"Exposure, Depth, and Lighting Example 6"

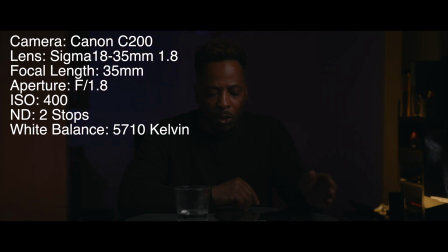(12:21)
But I'm at 400 ISO with 2 stops of ND filter. Everything else is still the same. All right, so I just kind of want to give a quick little shot of this just to see how this looks once I put it in post.
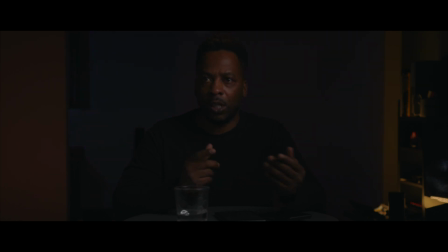(12:32)
It looks dark, looks underexposed. It's probably gonna be a lot of grain, but we don't know. I just want to test different stuff out. I'm gonna go ahead and stop this and go take the 2 stops of ND filter off.
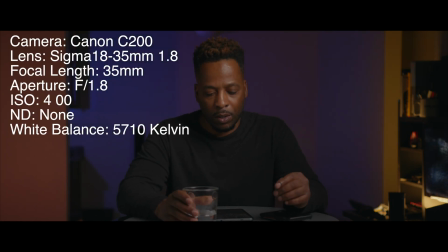(12:49)
Okay, so now we are at 400. I took the 2 stops of ND filter off, and all the settings are the same except for the ISO and the 2 stops of ND filter. All the lights are still placed at the same place. And yeah, so this is how it is.
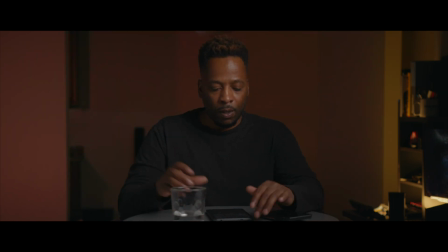(13:06)
This is how it is. So we're gonna see if this 400 ISO worked. Because like I said, I've been reading, they said, you know, when you're at C-Log, you're at C-Log 3, you need to have it on 800 ISO.
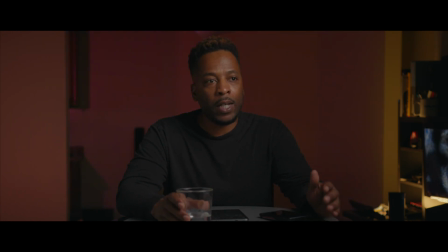(13:22)
So I'm at 400 ISO, whichever one gives me the cleanest picture, because it's a lot of information out there. And one, you know, somebody's saying this, and they're not saying, hey, don't do this.
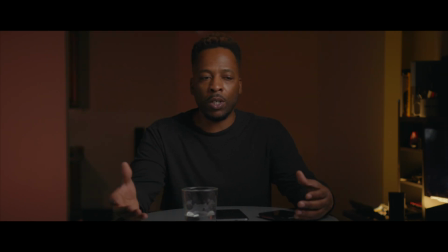(13:36)
I saw this, don't do this. No, they're just, hey, do this and do this. But one person is not saying do this and do this. One person is saying do this, and another person is saying doing this. So basically what I'm doing, I'm just trying it out and getting my little examples together and go ahead and put it in edit and kind of see how it goes there.
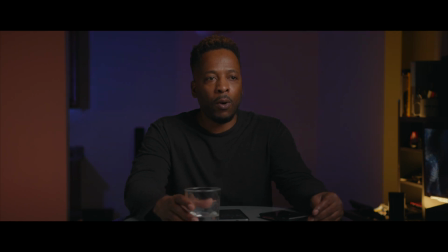(13:56)
So yeah, man, trial and error, but we're going to stop it here and see how it is. But cheers.
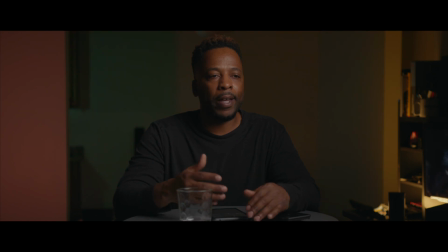(14:11)
All right, so what I want to do now is show you the difference between having the bounce versus not having a bounce. I don't have any negative fill here. I just don't have anything here. I think if I did have a negative fill here, it'd probably be a little bit darker because, you know, we still have a white wall over there.
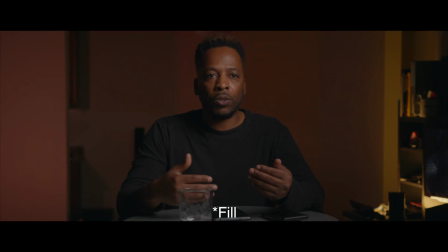(14:30)
But you see how I'm looking now, and now watch when I add the bounce to the side, you're going to see how it gives me a lift here. So let's take a look at that. So as you can see, it lifts it up,
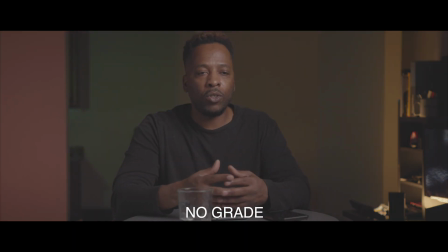(14:47)
you know, and when I take it to edit and add my little shadows to it, then, you know, it'll bring it back down.
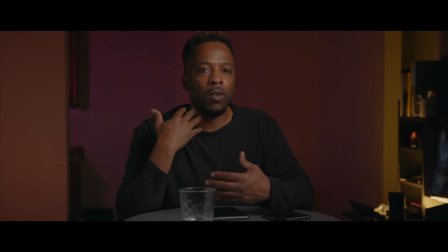(14:54)
But it'll still give you detail when it does come back down, you know. But some people may like this look all the way down. Look, I like the look. Typically, I don't like the bounce on certain shots, so it all depends on your background.
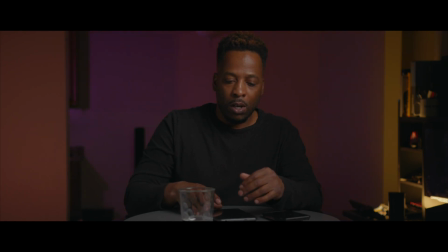(15:12)
So this will conclude this setup for today. Thank you for tuning in. Oh, excuse me, white balance. White balance. Where's my white balance?
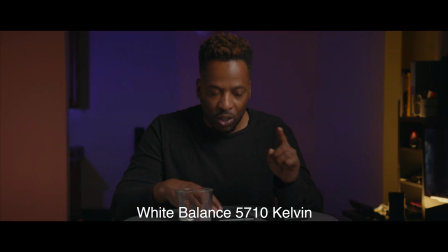(15:22)
My white balance is at 5700, which is this light. My key light is 5700. But you know what I like to do? I like to go ahead and change some white balance up. So let's go ahead and make it a little warmer. So I'm at 5710.
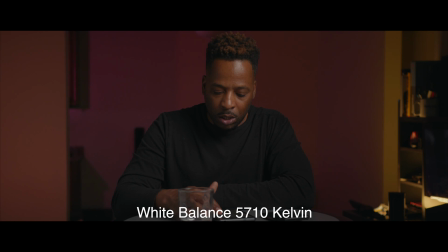(15:42)
Let's go to let's go to 7140. We're going to 7140. And as you can see, this got a little warmer. Let's go to 8330. A little oranger.
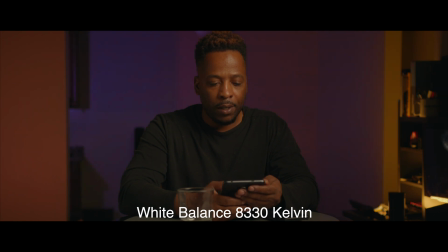(16:02)
Okay. Let's go to 9090. Okay. And then let's boost it up to 11,110 white balance.
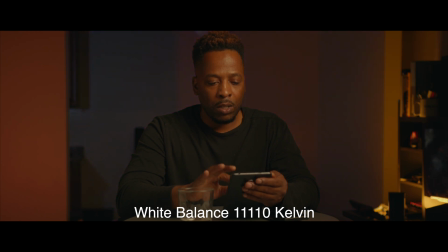(16:15)
And that's when we get a little orangey. Alright, so let's go back to 5710. 5710. And that looks beautiful. Now let's go the other way.